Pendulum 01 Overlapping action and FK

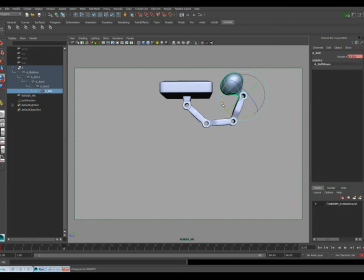4:09 I guess it's very quick to sort of pose in the way I want that arm to move, right? And so I could pretty quickly go through here and just do this with everything. And you want to make sure you're selecting all of the pieces when you do. Sorry.
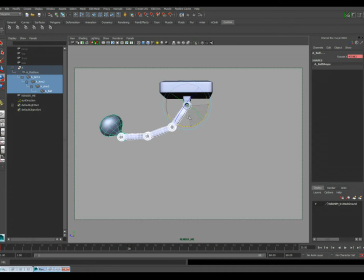4:33 And so I can pose it like this. Interesting how the motions are actually getting a little bigger. I'm actually going to pull back on that just a little bit.
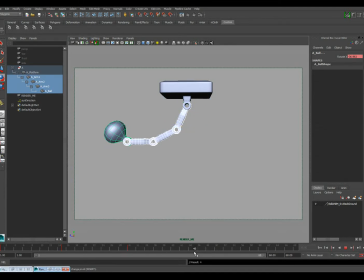4:46 Make sure I got a keyframe on that, and then frame 45, maybe it's dying down just a little bit. And so this is not intended to really show a realistic motion just yet.
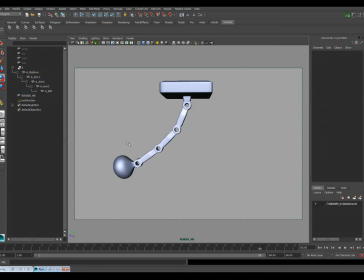5:02 I'm just kind of setting some keyframes just so we can see how this works. And this seems pretty self-evident, right? Like how this motion would work. And so if we look at the keyframes now and we just play that,
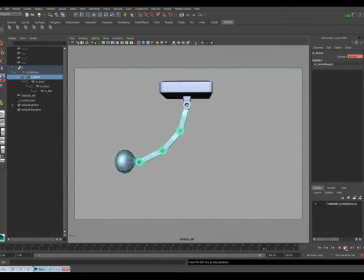5:17 it does kind of feel like an arm swinging back and forth. Unfortunately, it feels like a very robotic arm. It feels very stiff and rigid, and it's not very organic or even really visually pleasing to look at.
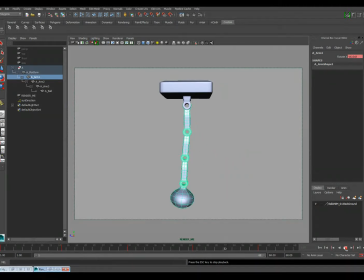5:34 It feels very boring. It's very drab. Okay, so part of the reason for this is because, most of the reason for this is because everything is sort of starting and stopping at the same time. Okay, we set a keyframe on frame 1, and on frame 15, and on frame 30, 45, 60,
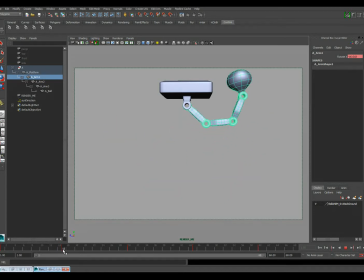5:53 and we see that all the motion sort of happens, it all starts and stops and changes directions on the same exact keyframes together. And that's really nice as a way to organize your animation. It's actually how pose-to-pose animation works.
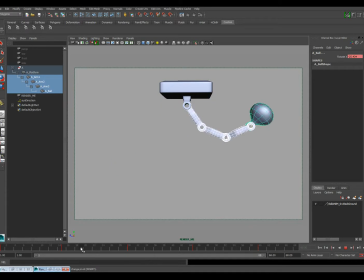6:09 But we need to now kind of go back and loosen it up a little bit. We need to kind of talk about how to make this feel less rigid and robotic. Okay? So one of the easiest ways and one of the
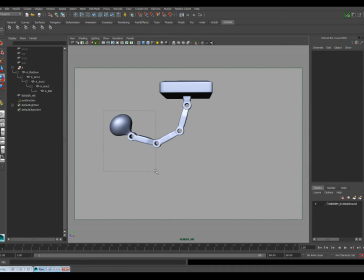6:23 nicest elements of this FK chain is that we can do this some just by offsetting our keyframes. So if I grab these lower 3, I'm not going to touch the upper part of the arm, and I just highlight all my keyframes here and I shift them by 1 frame, and I do this all the way down the hierarchy,
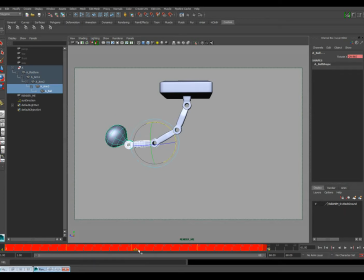6:44 shift the next one by 1 frame, and this last one by 1 frame. You'll see now that if I grab the entire chain, what happens is, the keys are offset from each other down the hierarchy, and if we watch this,
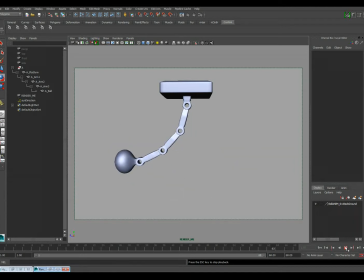7:03 it feels a little looser now. It feels like it's kind of overshooting a little bit. It still feels a little stiff and rigid though. It still doesn't feel completely organic. So I can do it in another frame. I can select each of these, drag it another frame,
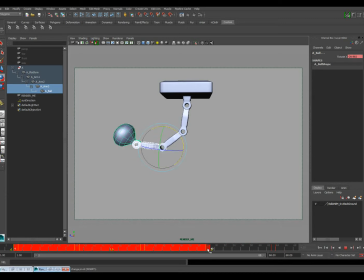again, how I'm doing this, I'm just holding shift and then middle mouse button dragging on my timeline to select all that.
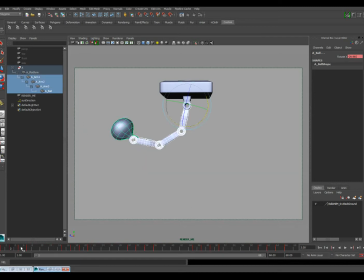7:36 And so now if you look at all my keys, you'll see that they're each 2 frames apart and offset from each other. And when we watch that, it's feeling much more loose and like fluid, right? So this is called lead and follow. This is a way of saying that
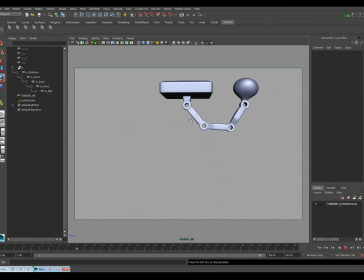7:56 certain body parts or certain objects in a hierarchy lead the motion and other parts follow, right? And so this doesn't have to be the way we do this. I'm going to undo as far as it'll let me, so I can get this back to where I was.
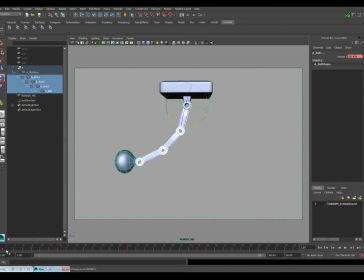8:12 Okay, so I think this is back where everything was looking robotic, right? We could do the opposite, right?